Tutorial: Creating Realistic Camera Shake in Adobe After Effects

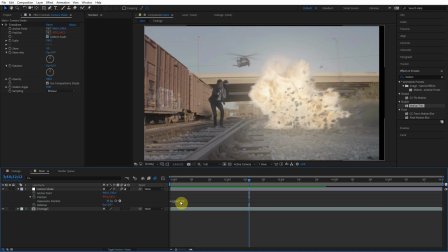[4:09]
We're gonna learn how to animate values within expressions. This is so awesome. So to do this, what you do is type in a slider controller in the effects and presets and drag this on the adjustment layer. And basically, this does nothing. It's like a lifeguard at Olympic swimming. Yeah, it's so helpful, isn't it?
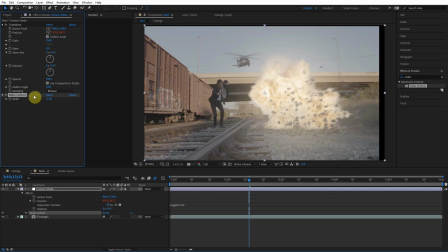[4:27]
Like, what is this doing? But basically, this just holds a number. But the thing is, we're able to animate this value.
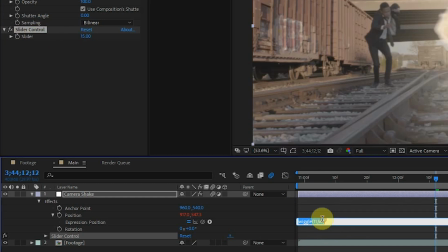[4:33]
So if we can attach this number to this value here in the expression, we can now animate the expression. So to do this, we just select the value here and grab the pick whip and choose this parameter. So boom, that creates an expression where it links this value within the wiggle expression to this slider controller value.
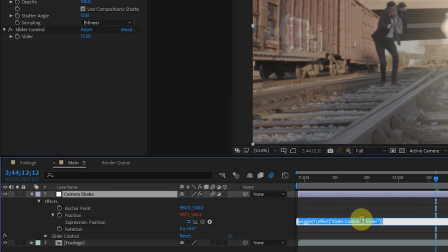[4:52]
Now when we animate this slider, it's also going to animate the wiggle expression. Boom, how amazing is that?
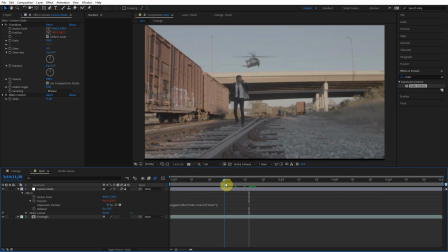[4:58]
groundbreaking. So let's go ahead and do our animation. So like right here, we want there to be zero amplitude in this wiggle expression. So let's just type in zero here, click the stopwatch, add a keyframe, go forward a little bit.
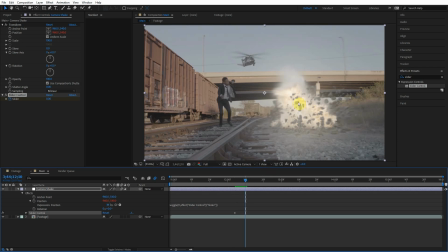[5:12]
Right here, we want there to be like a lot. So right when the explosion comes in, it's like a lot of shake. So we're gonna do like 80. Like that's a lot of shake. So boom, boom, yeah.
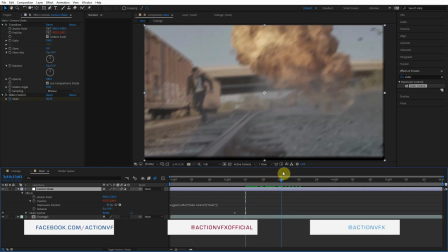[5:23]
And as things settle down a little bit, the energy dies out, it spreads out.
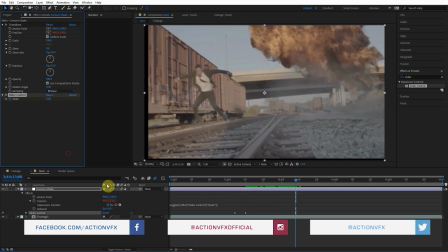[5:27]
We're gonna turn this value back to zero. So we're animating the amplitude of this wiggle expression.
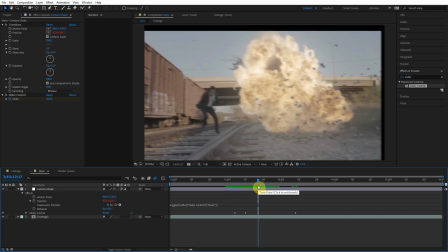[5:35]
Frequency first, and then amplitude. And then we want it to die out pretty quick, but then we just want a little bit of shake as, you know, the things hit the ground, you know, there's still an explosion.
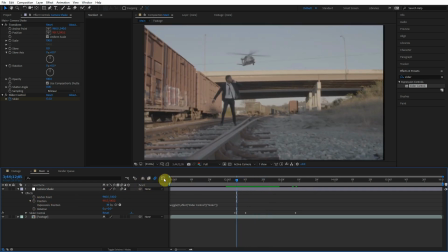[5:43]
So here's what we're gonna do. We're gonna go to the graph editor. And then we need to open our keyframe. So if you hit U, it's just gonna open all your keyframes. And that's a really super, super useful technique. U opens keyframe parameters. And by the way, if you hit EE twice, it's gonna open your parameters with expressions.
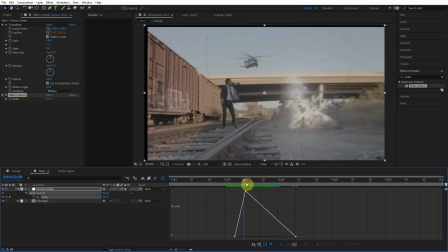[6:02]
So we're gonna hit U, opens the parameters with keyframes. Let's just go about here, and we want the shake to die down a little bit.
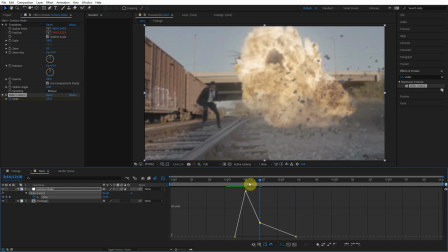[6:09]
So let's just bring it down so that there's an initial shock at the beginning, and then it kind of dies down.
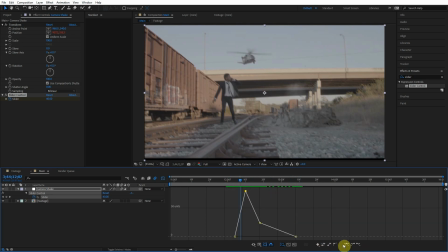[6:15]
There's a little bit of shake. So that's really cool. We can also click these buttons down here, so we can do an easy ease or hit F9 for shortcut. You can also hit this one right here to kind of smooth it out. So there we go. And the graph editor is really helpful. You can watch your values, make sure they're smooth. You can visualize things.
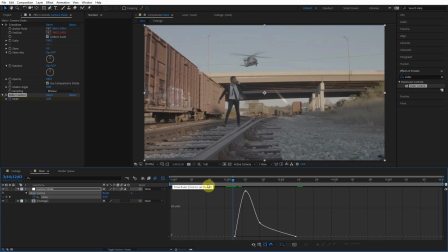[6:32]
The graph editor is super helpful. So if you didn't know that, I hope this tutorial is worth your time, because that's like super useful.
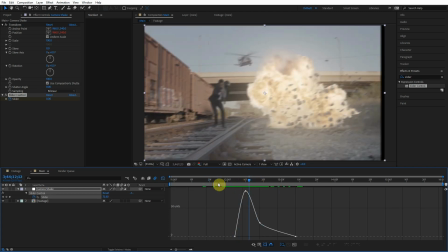[6:38]
All right, let's check out a preview.
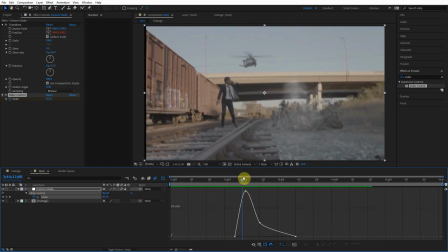[6:42]
Awesome, I love it. It just adds so much more energy to the impact. So many awesome things about camera shake. Now, there is an obvious problem.
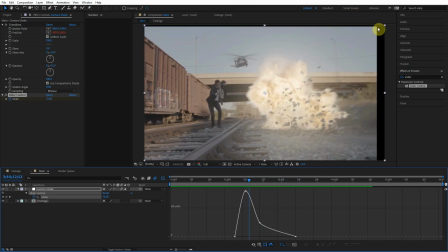[6:52]
The obvious problem is these black edges. When the edges of the footage come into the frame, that is a serious problem. Now, there are several ways to get rid of this, and these are gonna be really cool techniques. I guarantee they'll translate into other projects.
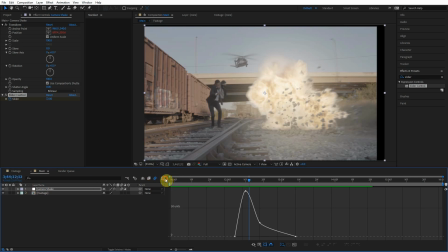[7:06]
These will be lifelong skills. So stay tuned, stay energetic, learn, absorb as much information as possible. But it'll be worth it, because we're gonna have previews. And you're going to work, and then you're going to receive the fruits of your work, and that's what life's about, right? So this is awesome. So what we're going to type in, this is the first way to get rid of this problem here around the edges.
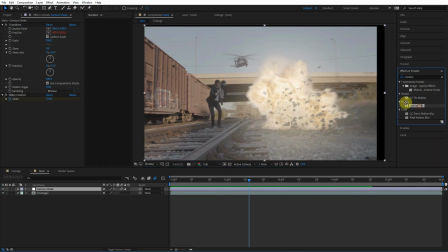[7:24]
We're going to type in an effect called motion tile. And check this out. We're going to drag this before the transform effect.
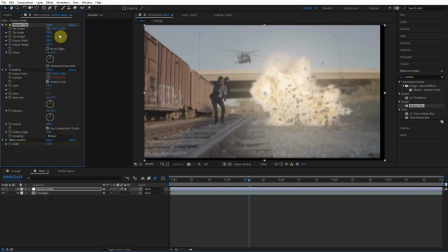[7:30]
That's important. Put it before the transform effect. And so what we can do is turn up the output width and height. So let's do like 120. 120 is a good value. So 120. So that's, it goes by percent.
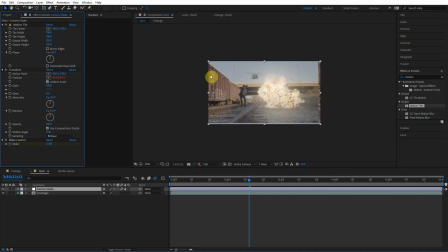[7:40]
So it's 120%. So it extends, it repeats the footage out by 120%. So you can see if we move it actually out too far, then boom, we see the edges. So if we could make this value more like this.
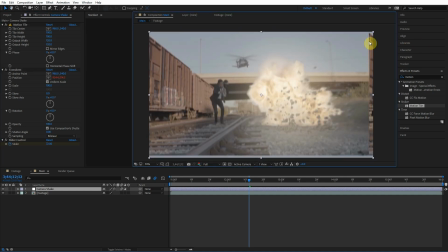[7:52]
But there's still a problem here. I mean, this is better than black, but it's still a noticeable edge. It's still a problem. But what we can do, something really cool, is go over here and check mirror edges. And that's gonna make it a mirror rather than bringing this part over here. It's gonna flip it, make it like a mirror. So just so you can see more clearly, check this out. Super cool, love it.
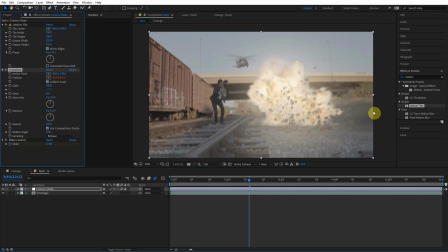[8:12]
Even though it's not perfect, we can't really see those edges that come into the frame. So that is a really cool technique.